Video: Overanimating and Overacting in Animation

Welcome back, it is Friday, that means FNA Friday for new animators, and today I want to talk about over-animating and over-acting in animation.
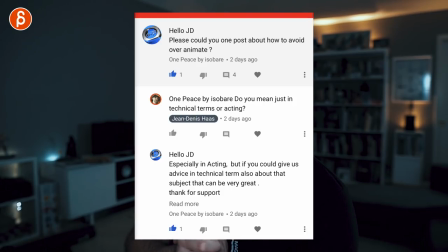[0:13]
So this week, One Piece by Isopair, I still don't know how to pronounce this, posted a comment on one of my clips asking, please could you one post about how to avoid over-animate? Basically doing a post about over-animating, so I wanted to clarify and I did ask, do you mean just in technical terms or acting? So I do want to break it up into those two sections, but it's mainly just a general how to avoid overacting and kind of the ideas behind it and kind of how I look at it in terms of overacting because it is kind of dependent on your style and whom you're doing the acting for, what the audience is and so on. But generally, what is overacting?
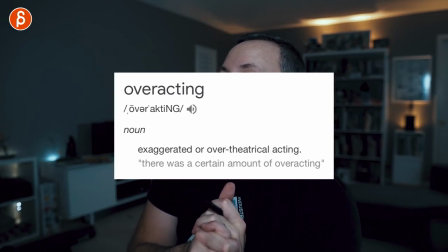[0:49]
So if you look at the general definition, it's exaggerated or over-theatrical acting.
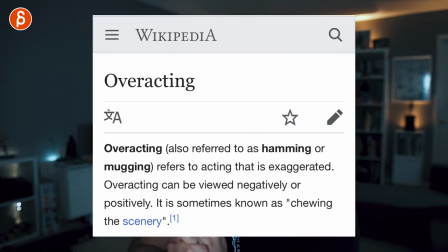[0:54]
Or if you look at Wikipedia, they would define it as overacting, also referred to as hamming or mugging, refers to acting that is exaggerated. Overacting can be viewed negatively or positively. It is sometimes known as chewing the scenery.
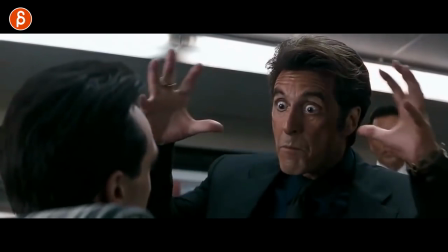[1:08] She got a great ass!
So, again, it all kind of comes down to style and preference, but sometimes you have actors that it is almost their style to be somewhat exaggerated. That kind of comes with their type of movies.
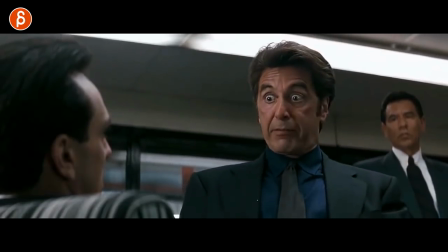[1:22]
Or some actors have kind of a reputation of dialing up the emotions to 11 and going a bit further, and maybe they are known and they want to do it on purpose, and it's kind of, it's almost like you're looking forward to those moments. And with a lot of things, it's also subjective. So, for some people, a certain style, a certain actor might be, ah, that's just too much, it's too much for me,
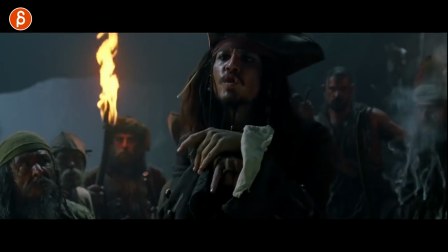[1:40]
and others just really, really like watching specific movies of a specific actor.
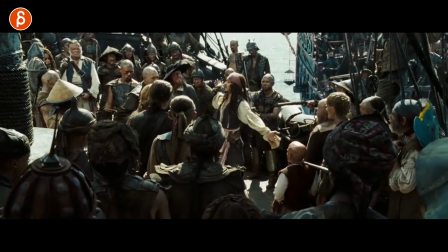[1:45]
And sometimes you have a specific style that you would think that is overacting, but it is part of the character, that is the character's style,
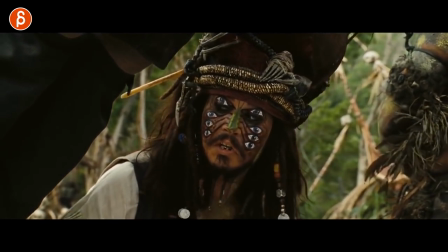[1:51]
and it's kind of the humor in the movie to have a character perform and do things in certain ways that might stand out when they're put next to other actors. So again, sometimes it's also a matter of style, is that one actor doing things completely over the top, but it's consistent with the tone of the movie and other actors around him or her are doing the same thing. It's kind of an ensemble type thing. That is the style of the movie but it does break apart if there's only one actor doing this and the rest is a bit more whatever the style is naturalistic in terms of acting and that just kind of stands out. But again, it kind of depends on the style. I mean, with film, you have close-ups and you can be very, very subtle. Sometimes not moving at all, not doing a lot with your body, your face gives it a certain contrast.
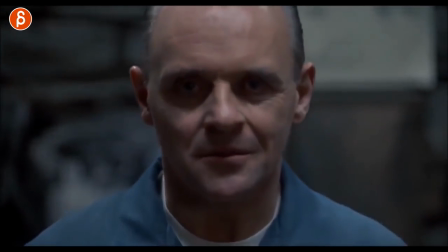[2:33]
It can make it creepy for some actors. There's a lot more you can do with a camera that can go really, really close to your eyes and really far away.
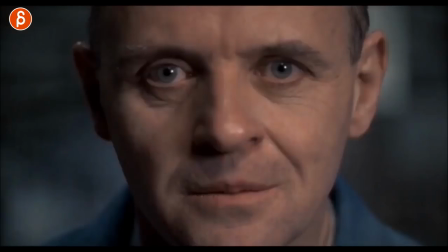[2:40]
There's more range and your acting style will be different compared to someone that's on stage in a theater where you have to act towards the front row and the back row or potentially a balcony. So you have to project your voice differently. Your posture is different. You've got people in the back and read it. So again, it kind of depends where you're doing something, the style of it. So it's not... And to me, I don't look at it in terms of that specific thing is overacting across the board. Like wherever you are, whoever's doing it, it's always bad. It just kind of depends. But still, generally, if something draws attention to itself, it's probably in the realm of overacting. Or if you show emotions instead of really feeling them, ideally, you want to be in the moment and act it out in an honest way.
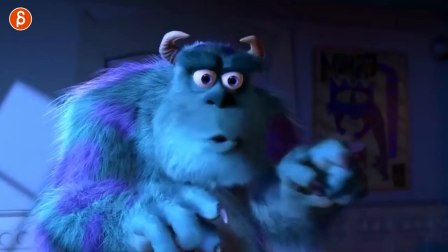[3:23]
And especially for animation, if it's like you don't want to act out words. So there's some rare occasions where you can do it, where someone could say you go to sleep, like in Monsters, Inc. But generally, you don't want to really act out words and just be very on the nose in terms of gesture.